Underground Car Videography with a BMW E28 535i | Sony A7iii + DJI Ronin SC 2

It's time to run you through the behind the scenes of the BMW E28 video that I filmed.
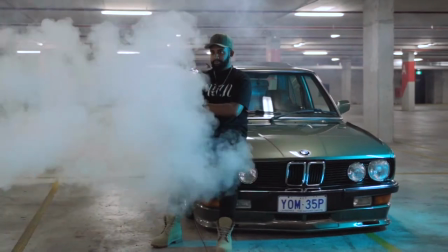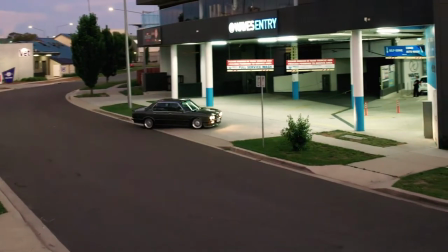We divided it into three different scenes. The first scene was the car wash scene.
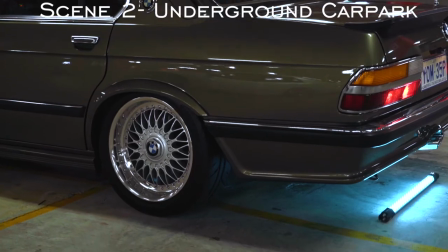(0:22)
The second scene was an underground car park where we got still parked shots of badges, logos, interiors and the rims. Now the third and final scene that we did was the rolling shots.
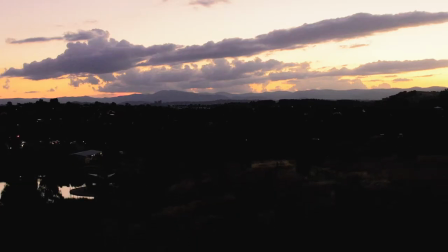(0:35)
what i wanted to do was i wanted to get a drone shot of the skyline just when it was hitting dusk and then i also wanted to get a drone
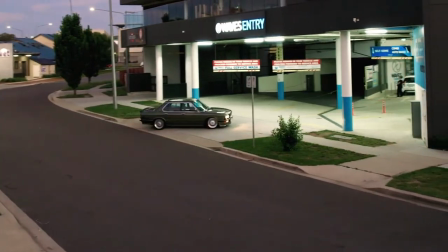(0:43)
shot of him entering the car wash i found that was a great way to establish a scene before we actually get into the
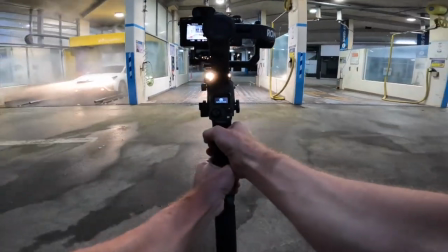(0:50)
scene of him washing his car so i switched my camera into 1080p at 100 frames per second
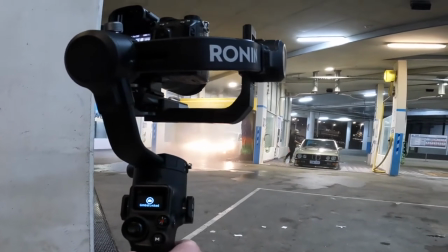(0:56)
so i was able to capture slow motion of the water basically bouncing off the car as he was washing it.
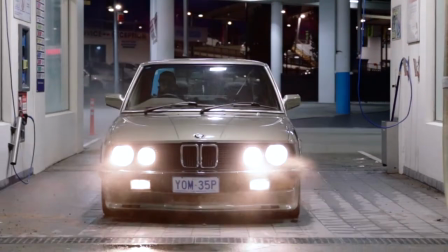(1:01)
Now this was one of my favourite scenes that I've filmed for a car video so far.
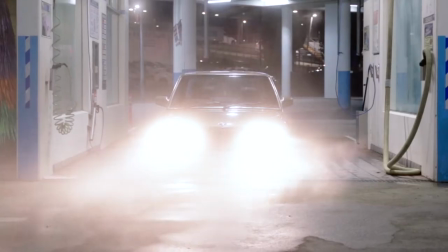(1:06)
It's something so simple but it was so effective for the video and because I chose to shoot it in slow motion it just works so perfectly. So I got a couple of different angles of him washing the car.
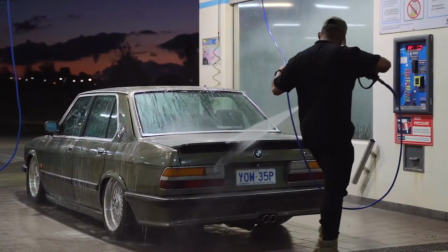(1:18)
I've got a couple of front angles, I got a rear angle and then I got a couple of detail shots too. I also got some shots of him drying the car too. So he grabbed a cloth out of his car and I got a shot of him just basically drawing the logo and the badge and also the rims too.
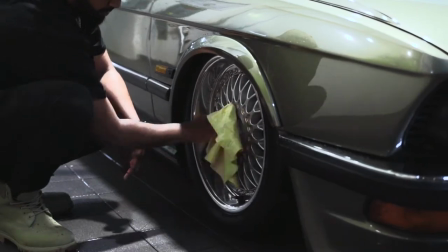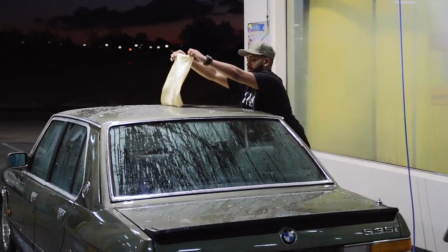Now after the car wash scene we ended up going to an undercover car park. The reason I wanted to go to an underground car park for this shoot was so that I could use the fog machine and I could get some slow-motion shots of him standing in front of the car but I could also get some slow-motion shots of him switching on the headlights just
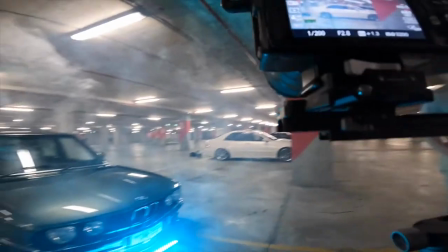(2:05) by the front here yeah you'll be inside for this one and it's gonna switch the headlights on and Brian's gonna spray smoke around
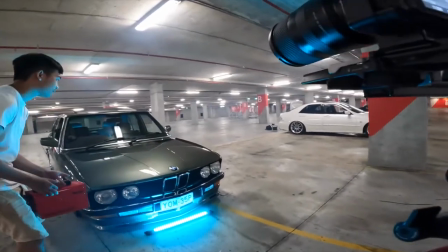(2:14) the car just wait for me to tell you to turn on the lights because he's gonna put smoke in front of the lights so it looks cool and I'll go
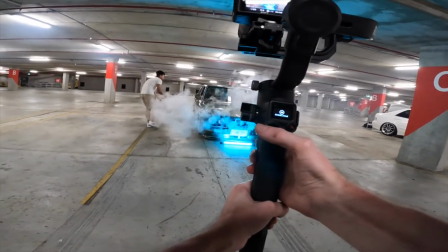(2:23) to the back of the car go now do
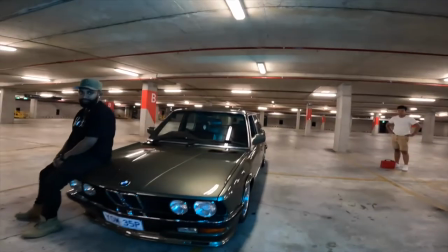(2:31) you reckon could hold this as well maybe about there's good yep
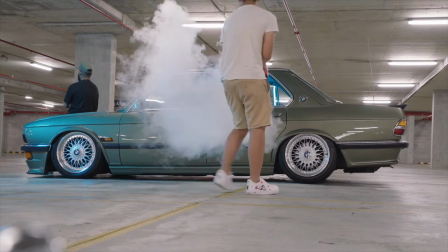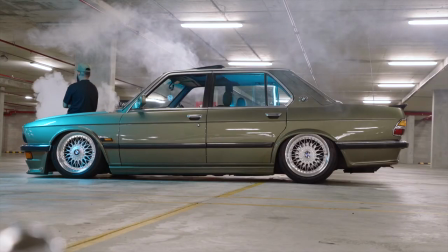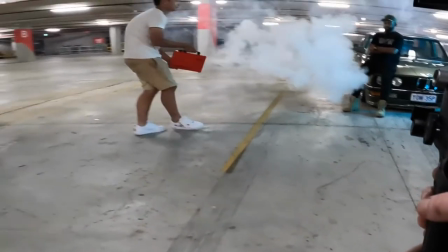(2:49) and go to the back
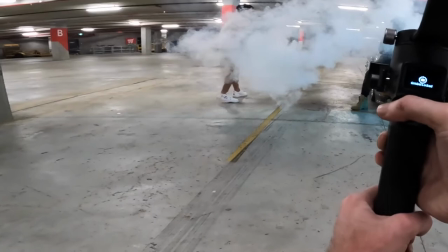(2:53)
get a nice space full
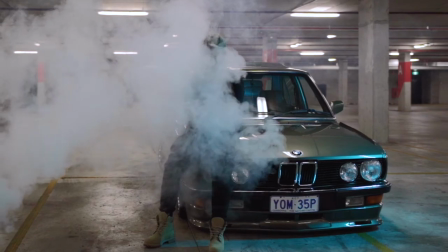(2:57)
now his e28's actually bagged i wanted to make sure i got sound of him airing out from the front and also from the rear yeah
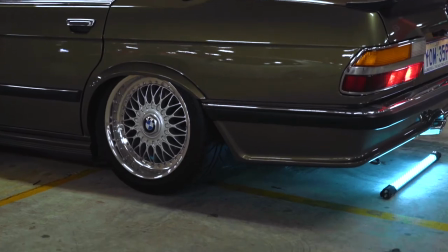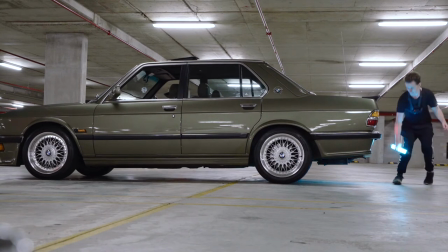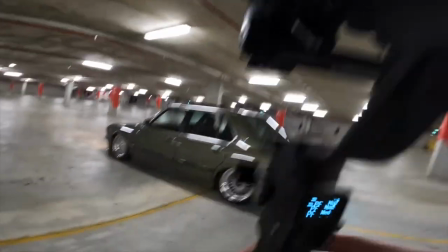(3:18) just slide down so it faces towards the ceiling i'll get one from the front too you
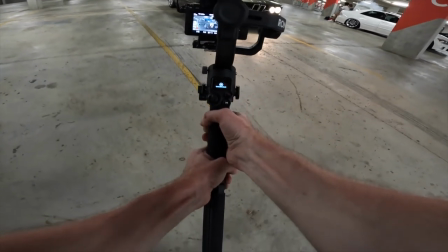may have seen i ended up using a couple of neon lights for this shoot now these neon lights are super effective when you want to add a bit of extra flavor into videos. These lights are super convenient because you can actually change the color. Now I ended up setting it to more of a blue tone and I could also put it just in front of the car so we could light up the fog in front of it for the slow motion clips. We decided to end the video by filming some rolling shots.